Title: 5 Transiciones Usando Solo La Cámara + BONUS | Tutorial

Hola a todos, soy Diego de EGA Films y bienvenidos a otro tutorial. En esta ocasión les enseñaremos a cómo crear 5 transiciones usando solamente la cámara para tener algo como esto.
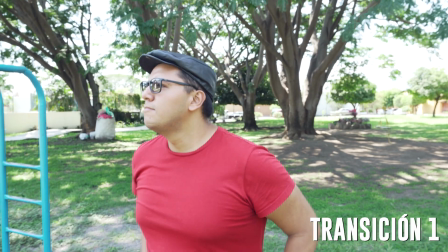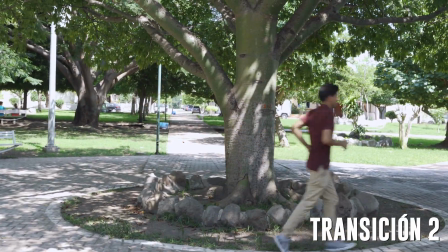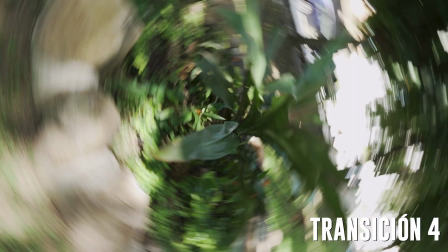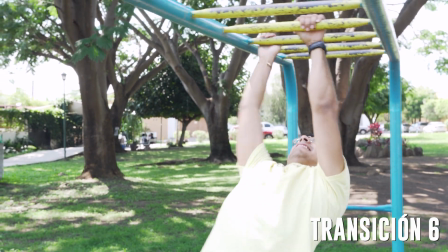Primero es importante aclarar que las transiciones son solo una herramienta de las muchas que existen para poder
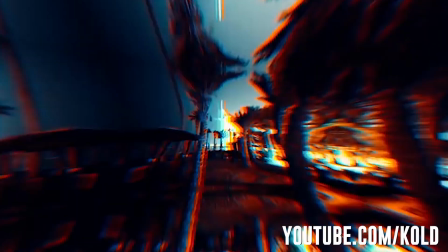[0:46]
contar una narrativa dentro del video y deben de usarse teniendo un objetivo o razón de ser por detrás.
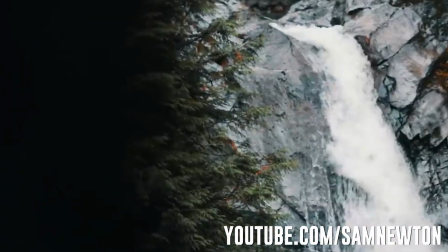[0:52]
Es que en los últimos años los videos de viajes han puesto de moda el uso de transiciones a tal grado que los creadores están abusando de ellas y saturando los videos,
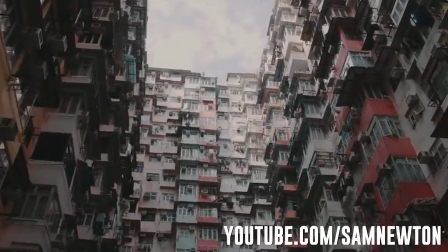[0:59]
muchas veces llegan a ser muy forzadas. Entonces, antes de poner una transición, debemos de pensar, ¿va a añadir a mi narrativa?
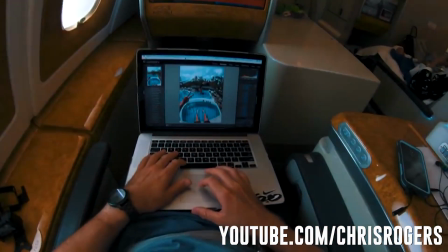[1:06]
¿No estoy cansando a mi espectador?
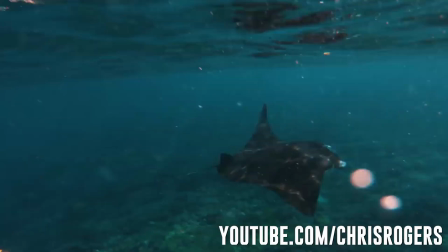[1:08]
Recuerden, aunque las transiciones se vean muy padres, el no saber usarlas va a tener un efecto contrario en tu video y hará que se vea mal. Dicho lo anterior, la primera transición que haremos con la cámara será la llamada de negro a negro.
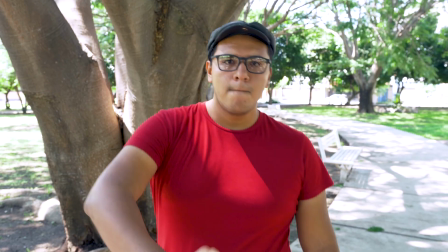[1:20]
Para esto, nuestra primera toma debe terminar en una superficie oscura o un espacio de sombra.
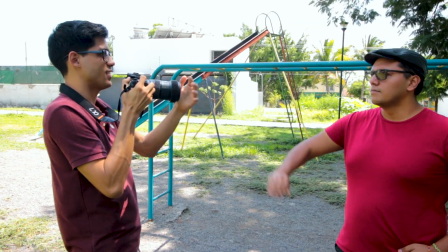[1:25]
El objetivo es que la parte final de nuestra toma se vea negra.
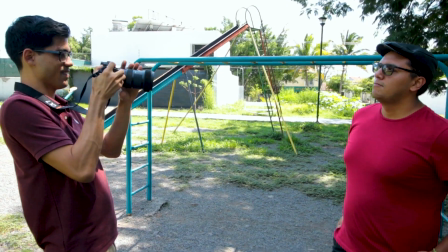[1:28]
La segunda toma iniciará también con el lente pegado a una superficie oscura y la alejamos para descubrir nuestra siguiente ubicación o personaje.
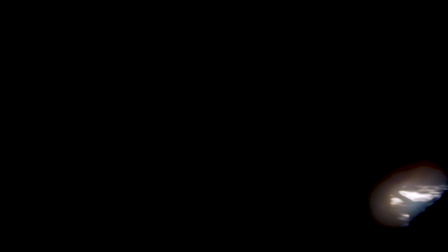La segunda transición es cuando respetamos el mismo movimiento de la cámara entre dos tomas, ya sea de arriba abajo, de lado a lado o inclusive con una curva.
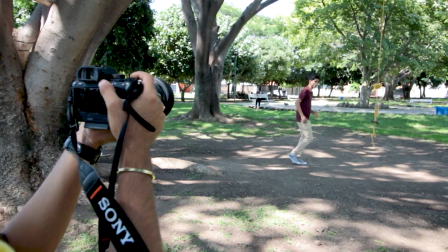[1:49]
Para eso nuestra primera toma debe finalizar con un movimiento rápido hacia algún lado que queramos.
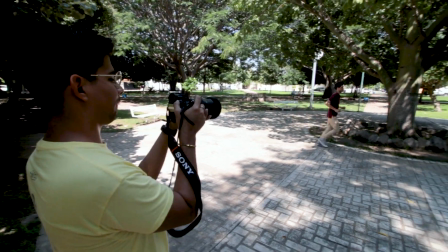[1:56]
La segunda toma iniciará con este mismo movimiento y terminará encuadrando en nuestra siguiente escena
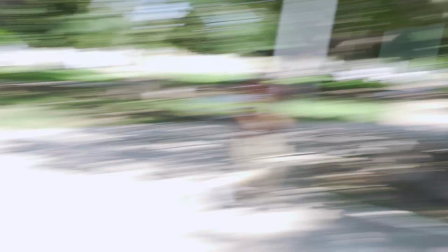[2:02]
Es importante que la segunda toma le dé continuidad al movimiento con la que terminó la primera En caso contrario, el efecto no funcionará En nuestra tercera transición vamos a cambiar de toma mientras brincamos Para lograr esto,
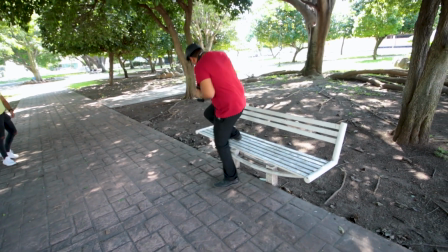[2:17]
tenemos que subir alguna superficie o banca para hacer más visible el salto Y grabar hacia nuestros pies
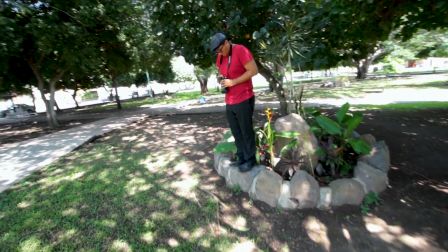[2:23]
Cuando hacemos la misma acción en dos lugares diferentes podemos hacer un corte en la edición cuando estamos a la mitad del aire
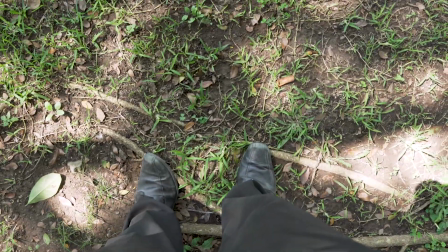[2:29]
y así daremos la ilusión de que estamos cambiando de lugar antes de caer. La cuarta transición se logrará haciendo girar la cámara mientras nos alejamos.
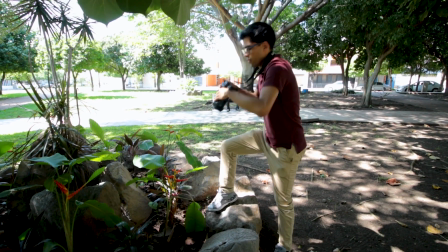[2:41]
Para que nos pueda salir esto debemos de tener cuidado de dónde estamos terminando la posición de nuestra cámara,
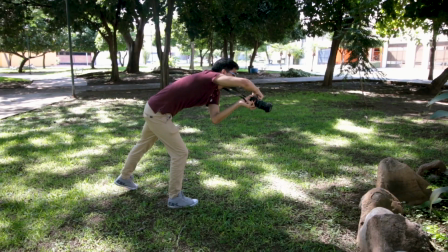[2:46]
es decir, está boca abajo, está boca arriba, para que en nuestra siguiente toma continuemos desde esa posición.
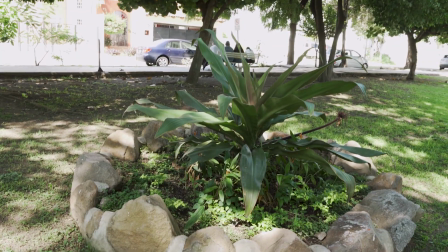[2:53]
El alejarnos del lugar nos va a servir para darle más realismo a esta transición. La quinta transición la haremos apuntando la cámara hacia nosotros y girando sobre nuestro propio eje.
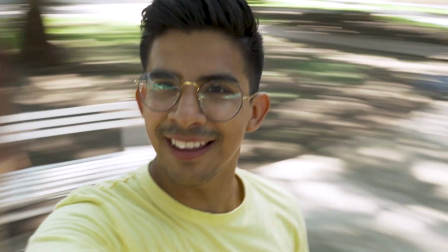[3:06]
Debemos de poner atención hacia qué lado estamos girando para que en nuestra siguiente toma, cuando cambiemos de locación, giremos hacia el mismo lado. Una vez en la edición, hacemos el corte durante el giro y dará un aspecto de una teletransportación. Y como bonus, haremos una última transición donde lo único que necesitaremos es hacer pasar la cámara de lado a lado por un material similar en ambas tomas.
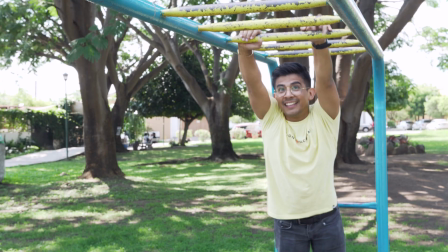[3:29]
En esta ocasión usamos un tubo azul de los juegos infantiles el cual estaba presente tanto en el pasamanos como en los columpios.
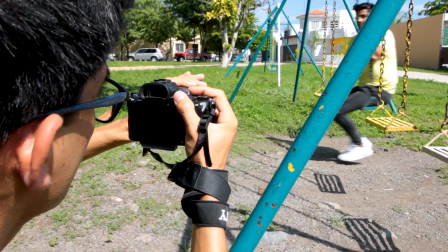[3:35]
Esto nos va a permitir que cuando el material cubra la toma podremos hacer el corte a la siguiente y evitar poner máscaras, ya que si el material es el mismo e inclusive del mismo color,
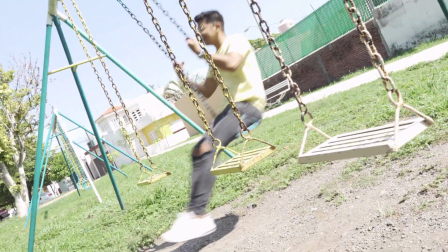[3:44]
el movimiento va a esconder cualquier diferencia mínima. Lo mismo podemos hacer por ejemplo con cortezas de los árboles. Con esto cubrimos nuestras transiciones dentro de la cámara y la ventaja de esto es que
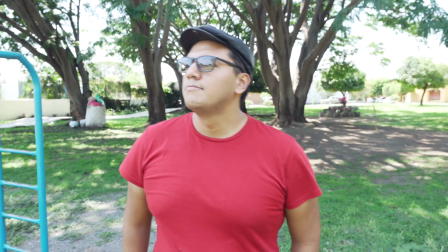[3:59]
evitamos hacer efectos o máscaras raras en nuestro programa de edición y así ahorrarnos tiempo.
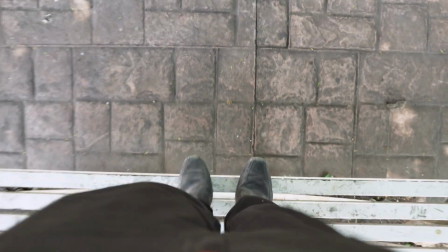[4:04]
Solo recuerda que debes planear estas transiciones con anticipación para que puedas respetar los movimientos entre tomas.
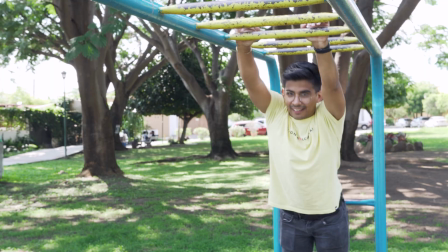[4:10]
Por último, si quieres darle un poco más de fuerza a tus transiciones, te recomendamos poner efectos de sonido para poder recalcar el movimiento y cambio de toma.